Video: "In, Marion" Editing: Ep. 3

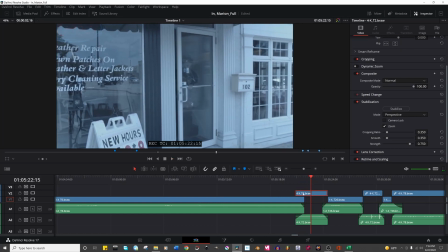1755s
But I like... Okay.
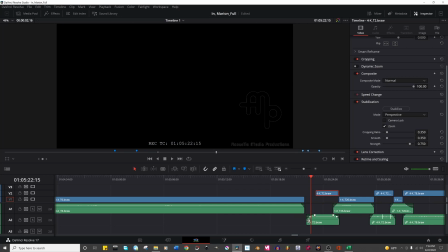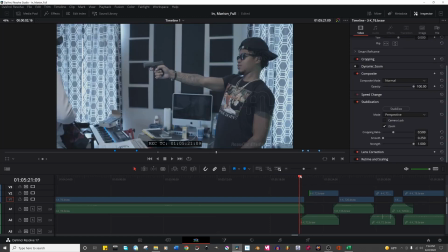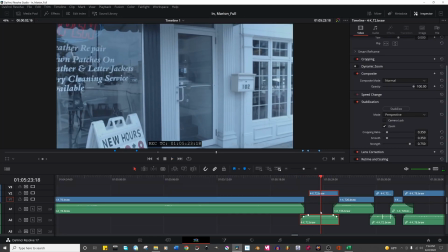1768s
Okay, so that's as much time as we get as here.
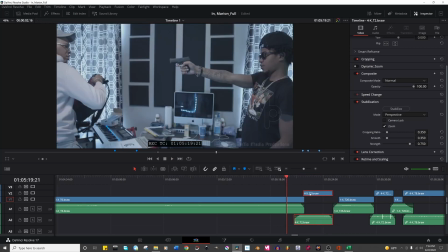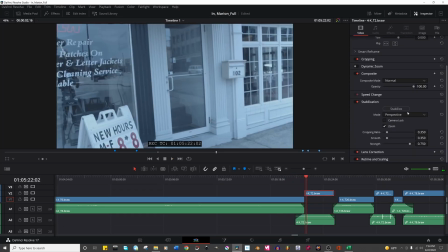1778s
I'm gonna take off the stabilization. Actually. Okay.
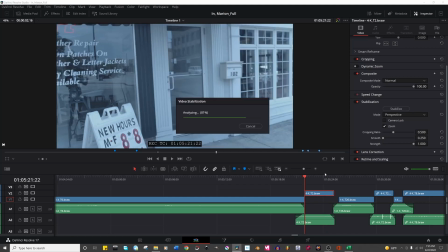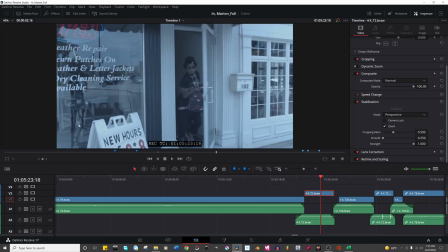1800s
So obviously you can see me there, which is pretty funny.
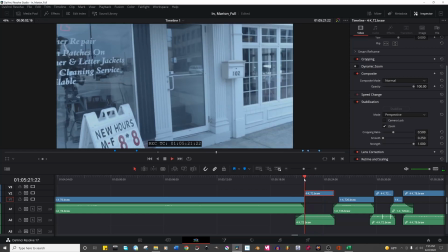1804s
And there's a bit of a camera shake there, but I kind of like the length of us waiting a second, so I'm just gonna leave it.
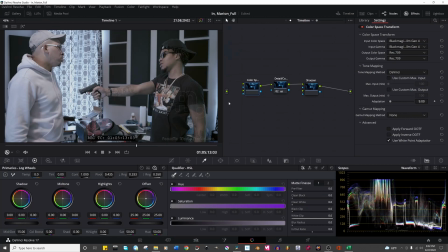1817s
So I just spent quite a few minutes coloring and all that stuff, and I forgot to plug this back in, which drastically changes the image. So I'm gonna go through and we're not gonna worry about that.
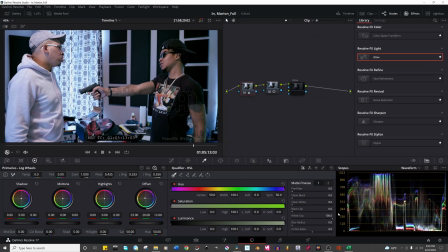1831s
We're just gonna kind of go from here. So on the scope, yeah, it looks
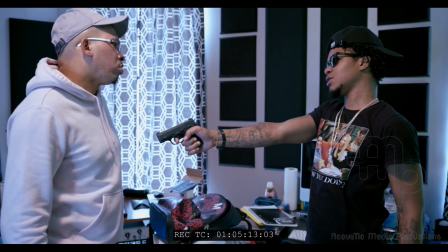1840s
pretty close to the blacks and all that. And I don't know though.
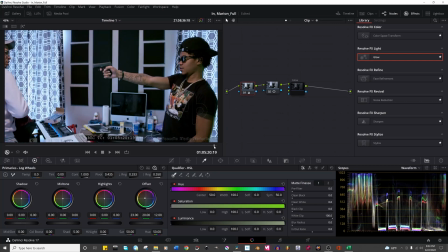1846s
It's not. Let me get a more focused shot. Something like this maybe.
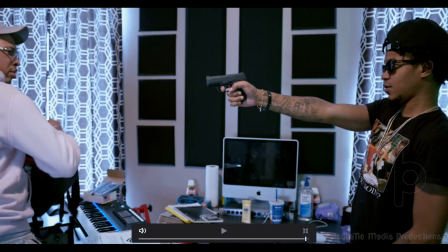1851s
Okay. So the blacks are pretty close. I feel like I could use more detail in the blacks.
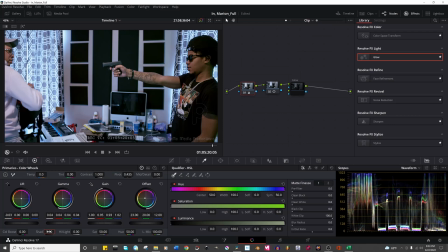1858s
I don't really like to push the blacks so much. I like to preserve what I can. So just a little bit more in the shadows, maybe that'll help. We took the highlights down a bit too, so
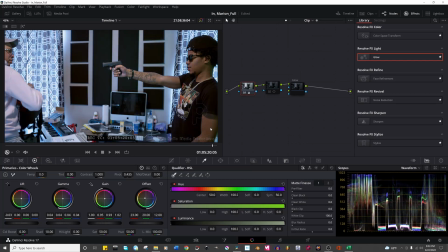1876s
so yeah, that's where we're at right now. I could probably take off some more red here, but I'm gonna leave that in for the skin tones to pop because I know I'm going to take some of the red out in the lows. So let's go back to coloring this one. So I do have the reds already there.
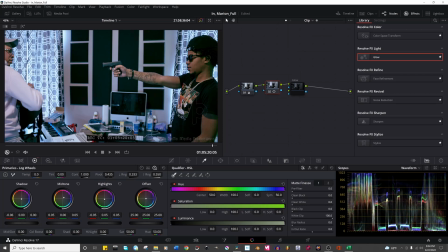1895s
So, and again, I can go quite far on this one. I think a 3 is about as far as I want to go though. So just kind of looking at that. And that is maybe too much.
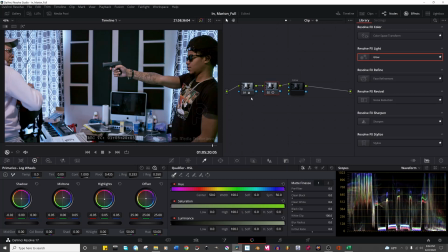1917s
Like we can afford to be a little warmer in here, so I think that's fine. Just kind of looking right there and on the shirt. I think that's better. And I did something interesting here where I popped the mids a bit with some red and some blue to kind of make it a little purple.
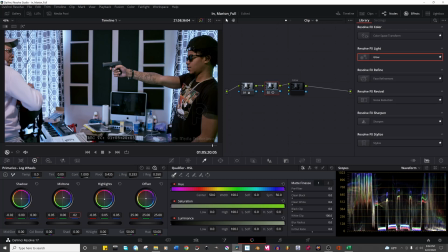1935s
I'm going to take a little bit more blue out. And then in the highlights, I took the red out, so it's not super purple in the highlights there. So it's really just the midtones that are kind of getting that reddish purple tint,
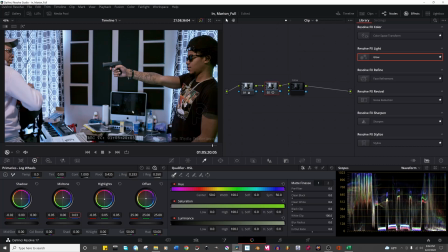1950s
and then shadows keeping with that blue-green cinematic. So it's not too crazy. So I think that's what I'm gonna do there, and then I'll put this glow back in.
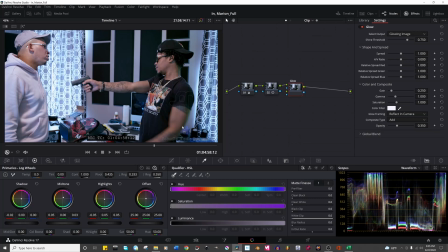1965s
Just kind of making that pop a little bit. Okay, so I think that is fine.
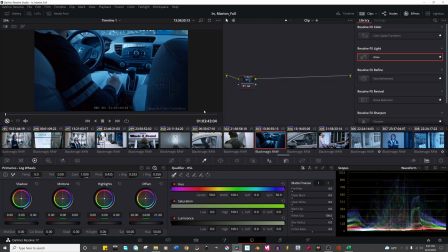1973s
Then we have John in the car. This is a simple grade. I kind of like it blue as well. Like, I know it doesn't make sense for the other thing else, but I kind of like it blue.
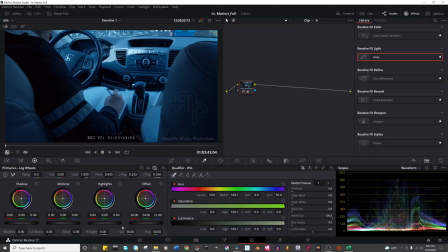1982s
So I kind of like the grading as is. Let's just kind of mess with the color a bit and see.
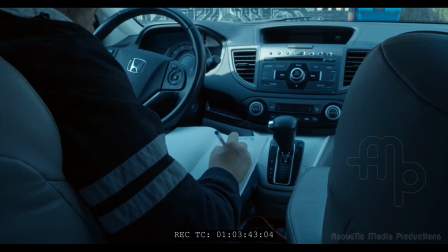1988s
Okay, so I think our grade is good here.
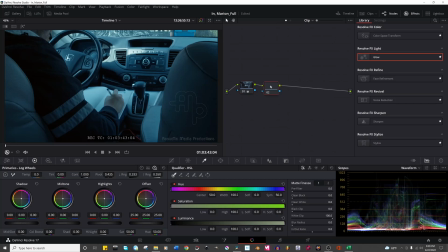1992s
We're gonna fix the color in this one over here. So we're going to, and I feel like it's a little too much red now in the highlights.